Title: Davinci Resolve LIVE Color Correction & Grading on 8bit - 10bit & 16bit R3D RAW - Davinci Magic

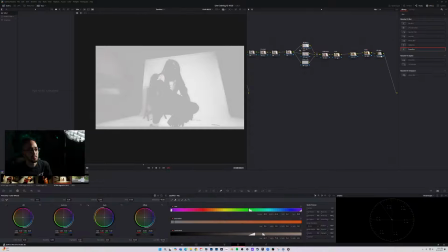3909s
So we're going to go ahead and actually take away from our white cleanup here. Make sure that that's not touching any of his skin.
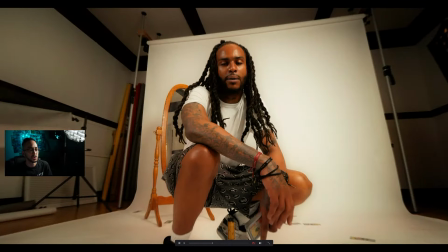3916s
Just because, of course, it's going to create those weird desaturated areas. But that's pretty clean. I'm looking down at his shoe.
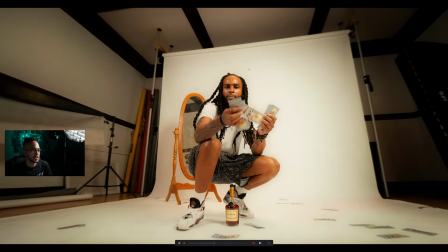3927s
There's some pixelation, which means if there's pixelation down there, there might be some somewhere else.
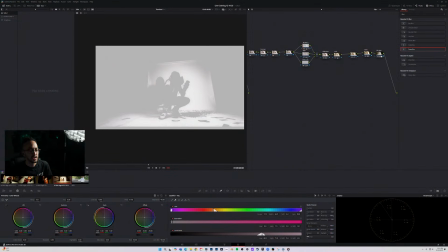3932s
But we can hit Shift H and see if we can maybe increase the denoise a bit.
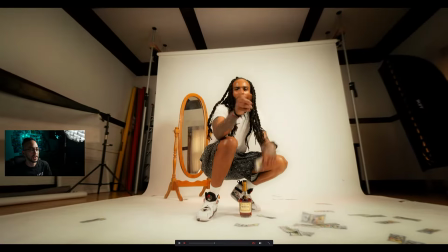3939s
And then from there, we kind of got a nice clean look to it, you know?
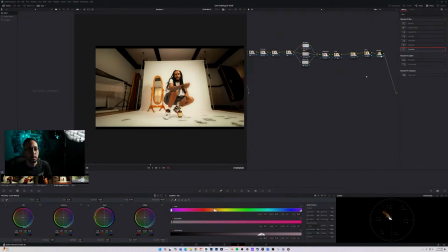3944s
Not too bad, not too bad. By the way, how's everyone's night going so far? Pretty cold out here, and I'm out in Colorado, so it's pretty cold. I'm actually getting hungry right now. I need to eat some dinner, man. I'm tripping. I need to eat.
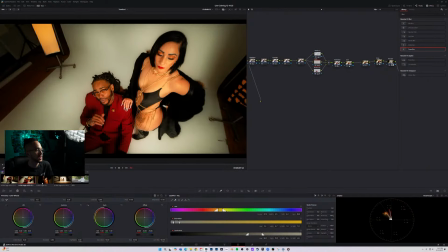3958s
Let's go ahead and take this real quick and just look at these other shots real quick just to see what we're looking like.
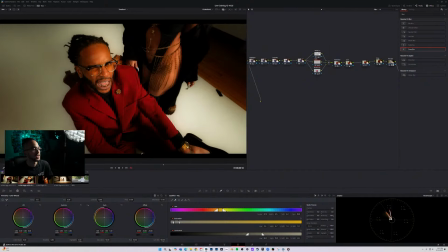3963s
But yeah, pretty easily we're able to copy that grade over to all those shots and get a really clean look out of it all. like very, very quickly.
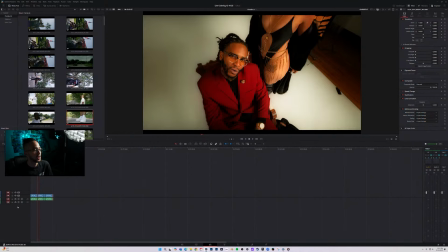3972s
All right, so let's go ahead and hop into something else real quick. So those are our, 8-bit shots, or like I think those are 10-bit GH5 or whatever.
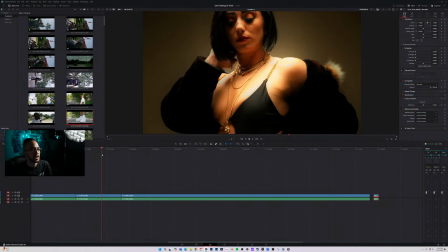3980s
But then the slow motions, I think like this one is definitely not. So even looking at that, we see a lot of issues as far as like the exposure.
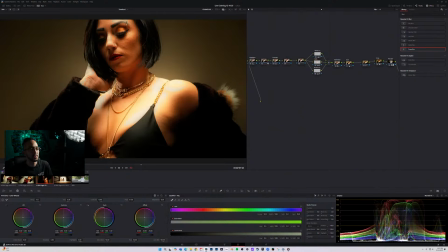3988s
Let's go ahead and hop into the waveform here, and then from here we can actually hop into our very second node. Just go ahead and hop into HDR.
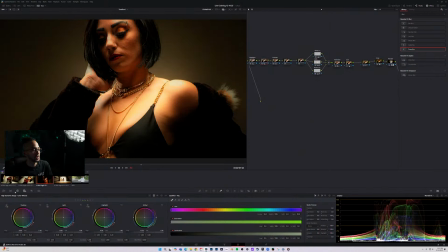3995s
I'm going to go ahead and actually change the global exposure down a bit, and then also I'm going to go ahead and actually hop into here and grab the gain, pull it down a bit,
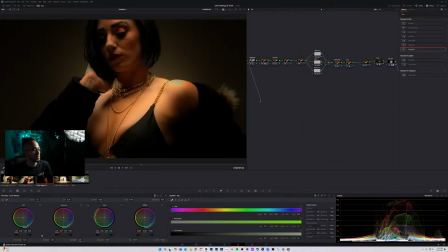4004s
come into here, maybe raise the midtones, raise the shadows of this a bit. I'm going to go ahead and try to find a decent balance to where I'm not destroying anything, but her shoulder looks lost.
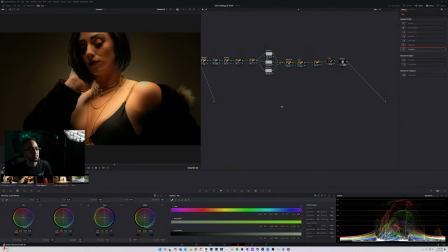4015s
Real quick, so how you can check this, I'm going to go ahead and slide this over. I don't know why it won't let me grab my nodes. What are we doing, guys? What are we doing? Grab this. There we go. Alright, so let's go ahead and select these real quick, turn this off.
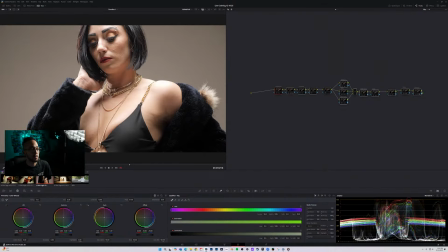4031s
So yeah, looking at the waveform before I make any of my changes, that shoulder's already lost, unfortunately.
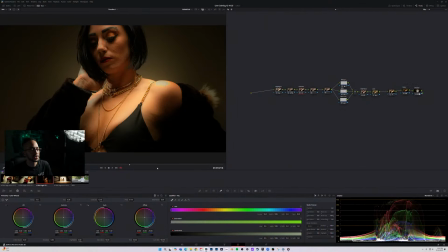4037s
Like I said, this shit was shot a long time ago, but I am going to change my contrast. Take out a lot of contrast from this, and all I'm looking right now is just trying to save the shot.
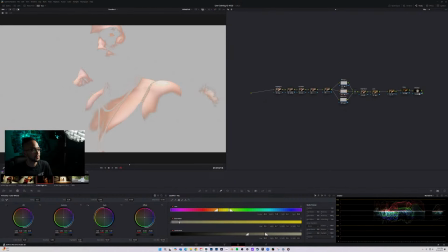4049s
Go ahead and see if I can add the shoulder here into this,
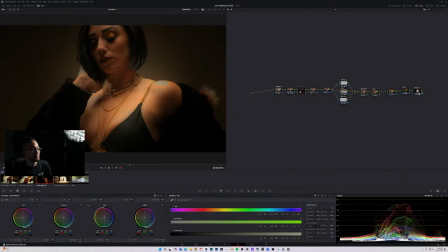4055s
and then that way I can get some of this gone. But I'm really looking at, okay, so that's what's causing some of that here, that white cleanup. So I'm going to go ahead and reset this one on this one because I don't really need that here. And then this is smoothing the skin since it's a little closer. I'm going to reduce that mid-tone detail a little bit more. Go ahead and actually create a softer look for us here.
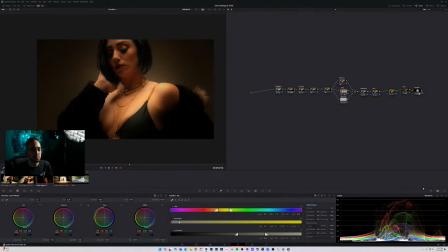4079s
Not too bad. But then from here though, I do need to come into here and go into vector scope.
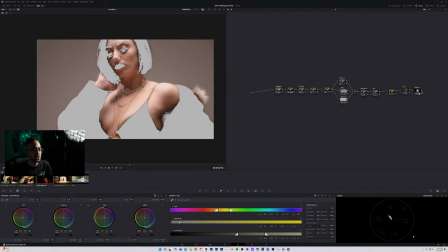4085s
Check the skin real quick. I'm going to go ahead and hit Shift H. And you can see it here. It's actually not too bad. I'm going to make it a little bit more green. We'll make this bigger.
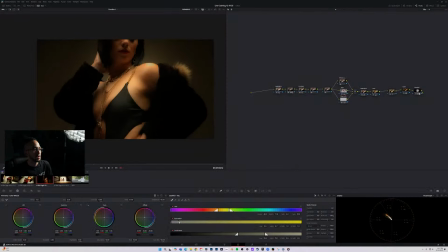4097s
So that's what we're looking like before and after. And then that way that kind of fits into the entire theme of the video.
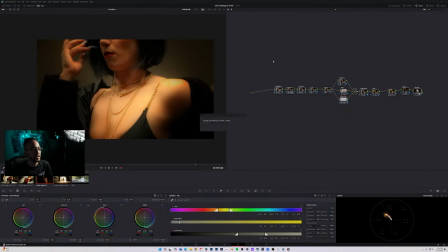4103s
Makes it really clean. Obviously just some like crazy overexposure. But the jewelry, the skin looks really nice, and the blacks look really nice as well.
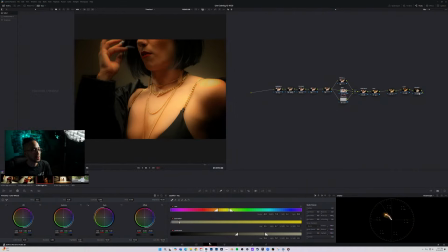4111s
Yeah, so not too bad. Alright, let's go ahead and hop into some other shots real quick. Those were some indoor studio style shots on the Panasonic GH5.
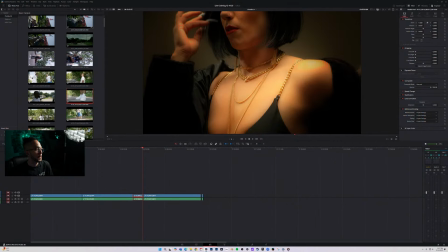4118s
Let's go ahead and hop into some Red Komodo. I think that would be fun. Or should we do, let's see, maybe some Sony A7S III footage first.
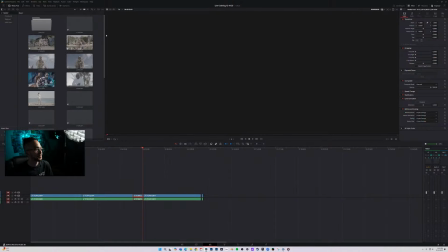4127s
Those are Red Komodos as well. Let's go ahead and hop back into here. Let's see, let's go ahead and do some of these ones real quick.
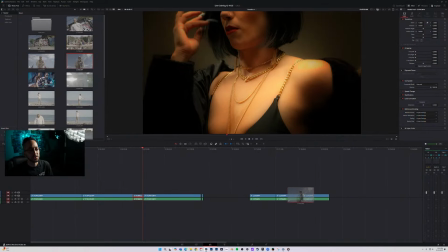4136s
Okay, not letting me grab shit. Okay, then it let me grab it later. Okay, let's go ahead and do this. Take this into here. Let's go ahead and actually delete this clip, which was the shoe. Let's go ahead and select these. I'm just going to color these just so that way we know what it was, and that way we're moving on past it.
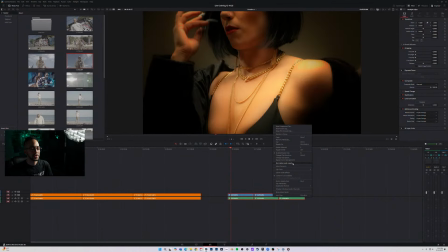4154s
Let's go ahead and select these ones. Let's go ahead and go into clip color.